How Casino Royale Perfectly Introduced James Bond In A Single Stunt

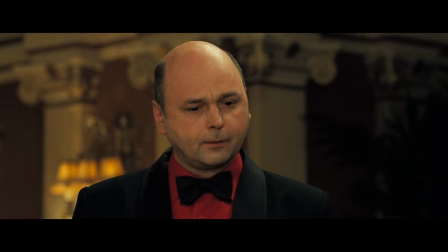Wait. Three measures of Gordon's, one of vodka, half a measure of Kino Lily, shake it over rice, and then add a thin slice of lemon peel.
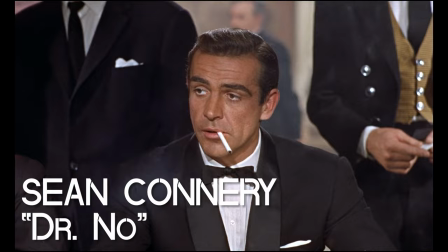Yes, sir. You know, I'll have one of those.
So will I. From the introduction of Sean Connery in Dr. No, to Roger Moore in Live and Let Die,
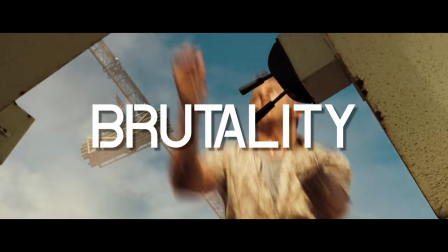to Pierce Brosnan in Goldeneye, revealing a James Bond to the world has always been something that filmmakers have paid extra attention to.
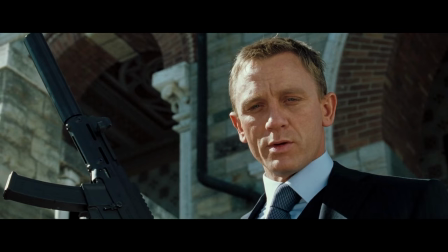However, none of them have the brutality and intensity and tell us as much about the character of Bond as Daniel Craig's debut.
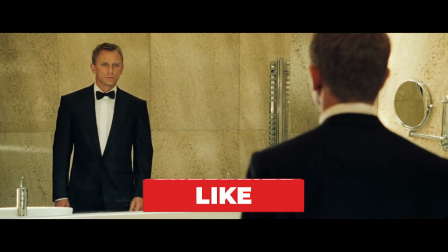The name's Bond. James Bond.
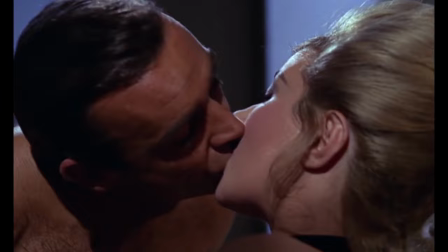Before we get too deep into today's episode, please be sure to like, comment, and subscribe to Nerdstalgic to stay up to date with all of our videos.
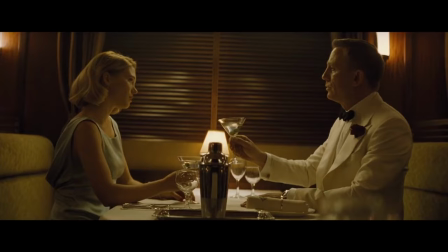The cinematic character of James Bond differs in several key ways from Ian Fleming's iconic literary spy.
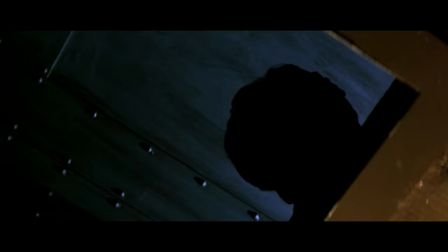The novel version of the character is always described as having a scar on his cheek. He's also less humorous than his big screen counterpart.
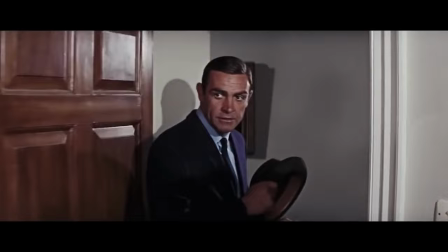Beg your pardon. Forgot to knock.
And he's a direct reflection of Fleming's own time as a low-level intelligence agent during World War II,
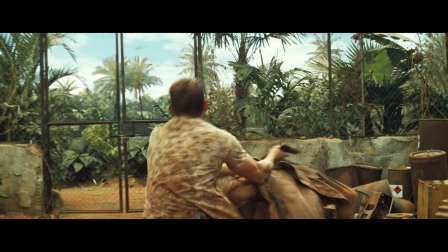where Eon Productions' now iconic MI5 agent is a constantly evolving character who morphs from iteration to iteration.
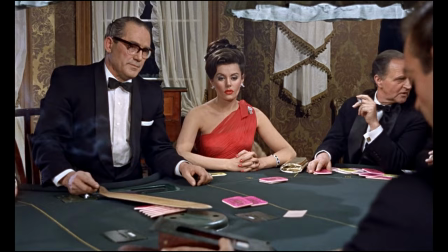However, he's always given a splashy first scene with which to establish himself. This tradition began in Dr. No.
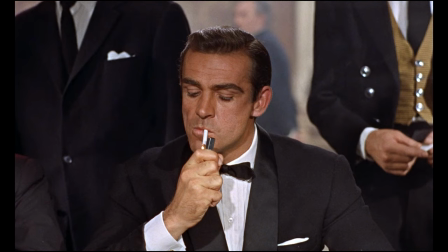In his first appearance in the film, you don't see Bond's face until he actually introduces himself to the audience.
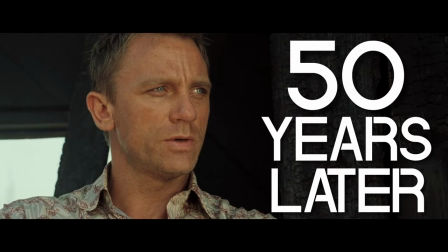This was the exact thought process that director Martin Campbell used when attempting to reintroduce Bond 50 years later in Casino Royale.
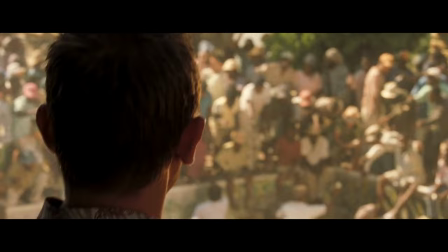While Campbell shows us Bond's face from the very beginning of the scene, the character remains motionless until the very last second.
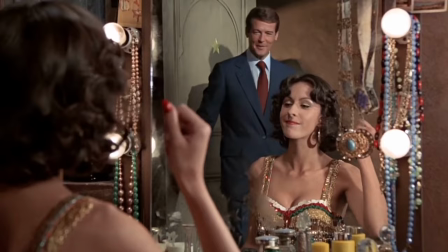In many ways, the Daniel Craig version of the character is defined much more by how he moves than his gentility or seductive powers, like previous versions of the character.
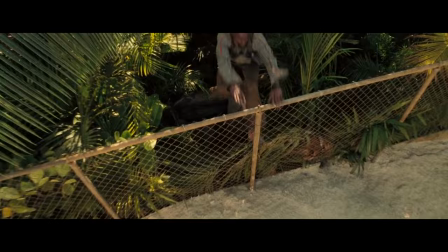While it seems like a standard foot chase initially, we quickly realize that this isn't any normal would-be terrorist.
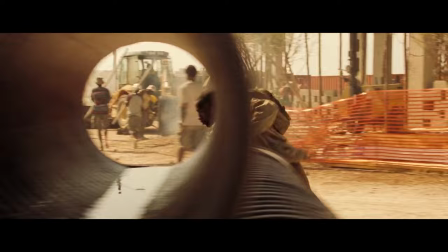He's trained in parkour, the French urban gymnastics sport.
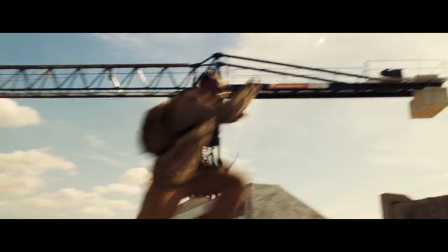In fact, that actor playing the bomb maker is Sebastian Foucan, the free runner and co-creator of parkour.
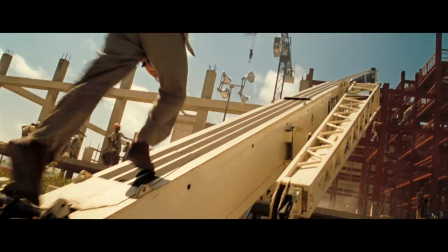While the bomb maker is running over, through, and around objects, we're immediately introduced to Bond's character in this new updated version as he runs in straight lines.
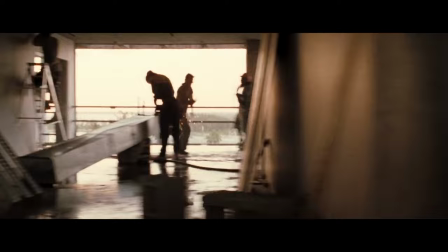He's a weapon, blunt and to the point. There's no flourishes in the way he moves. It's all precise and direct.
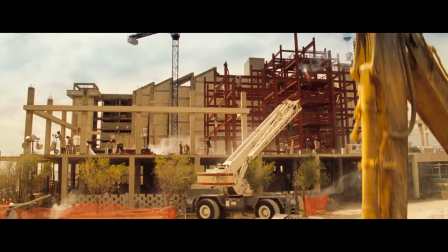So what does he do after chasing the bomb maker into a construction yard?
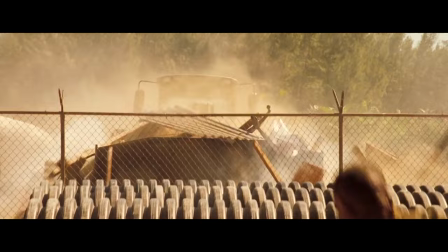He steals a piece of heavy machinery and attempts to run the man down in it, careening through fences, rebar, and concrete.
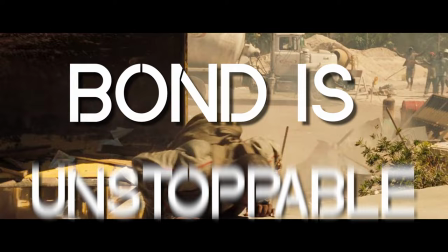Why run around things when you can drive through them? The visuals all tell us one thing. Bond is unstoppable.
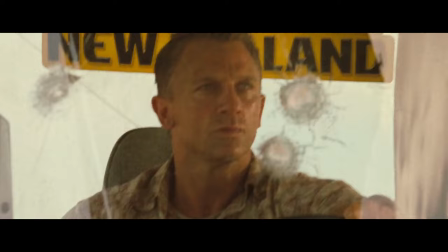The quintessential Bond calmness and indifference is still on display, though, even all these years later.
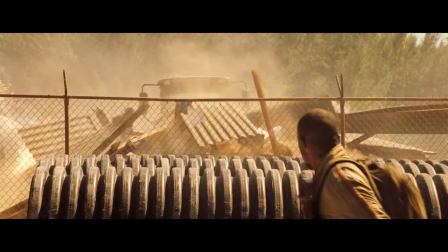When the bomb maker fires a sidearm at the bulldozer, the bullets smack into the glass of the cab, and Bond doesn't even flinch.
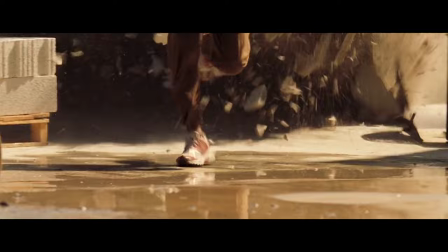This is Campbell showing through action that the Bond of old is still here, just in a new updated vessel.
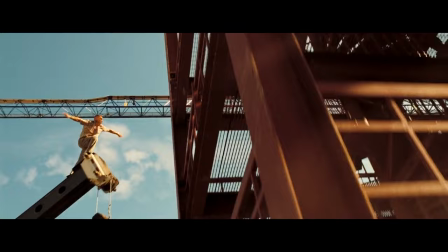As Bond chases the man up the construction site, they continually ratchet up the stakes of the scene by giving Bond increasingly impossible obstacles to overcome.
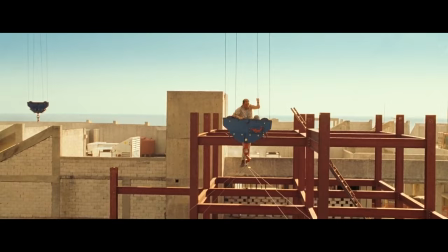He climbs scaffolding, ascends a crane,
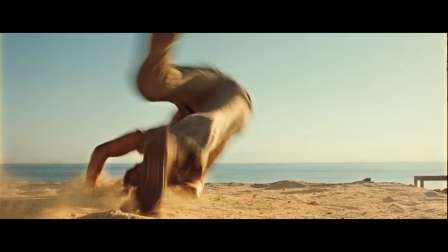and has a fistfight on the mammoth piece of machinery before following the bomb maker in a near 30-foot leap to the roof of a nearby building.
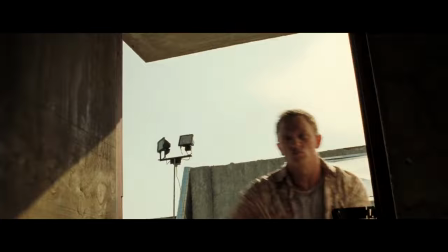In the finale of the sequence, we get the summation of this version of Bond.
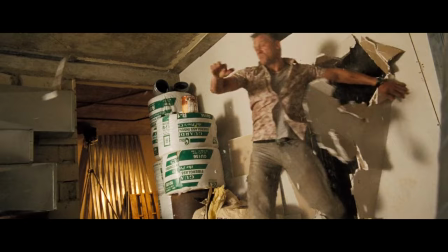While the bomb maker propels himself through a small slit in the wall, and Bond, through sheer force of will, just runs directly through it.
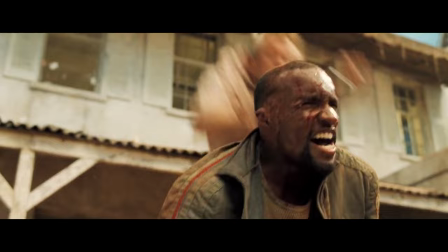That's really the emotional finale of the chase scene.
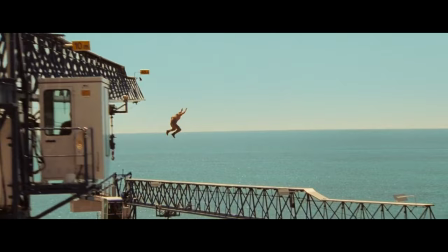Yes, there's more stuff with a bomb maker at the embassy and a standoff where Bond makes a very controversial decision. But in terms of setting up who this new version of the character is, it's running through a wall.
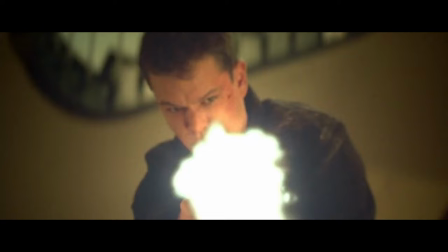Remember, at this time, the Bourne identity was the epitome of cool. It had just turned the spy genre on its head.
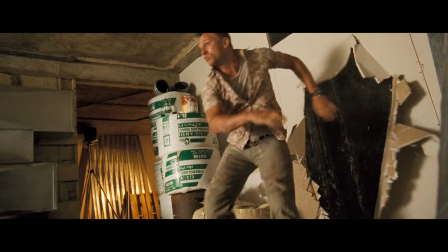This is Martin Campbell and the Broccoli's, the longtime Bond producers,
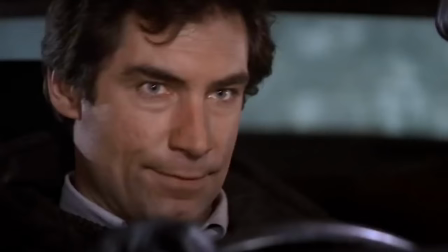way of announcing that a new Bond would exist regardless of what else was happening in the genre.
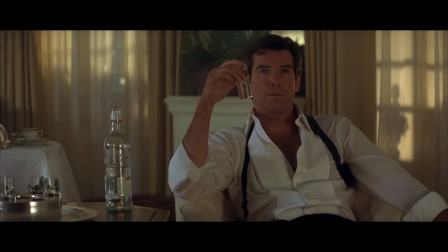This Bond isn't preoccupied with the debonair class rituals of previous entries into the franchise.
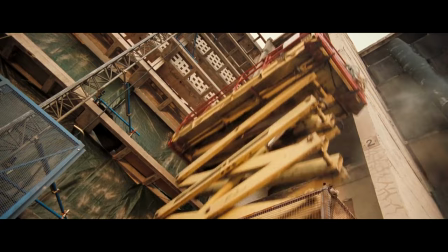He's a killing machine.
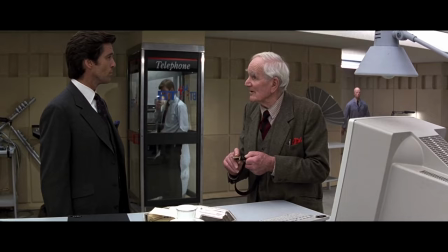In fact, that took this thematic idea so far that they completely got rid of the gadgets that were so associated with Bond and just had him be a resourceful spy.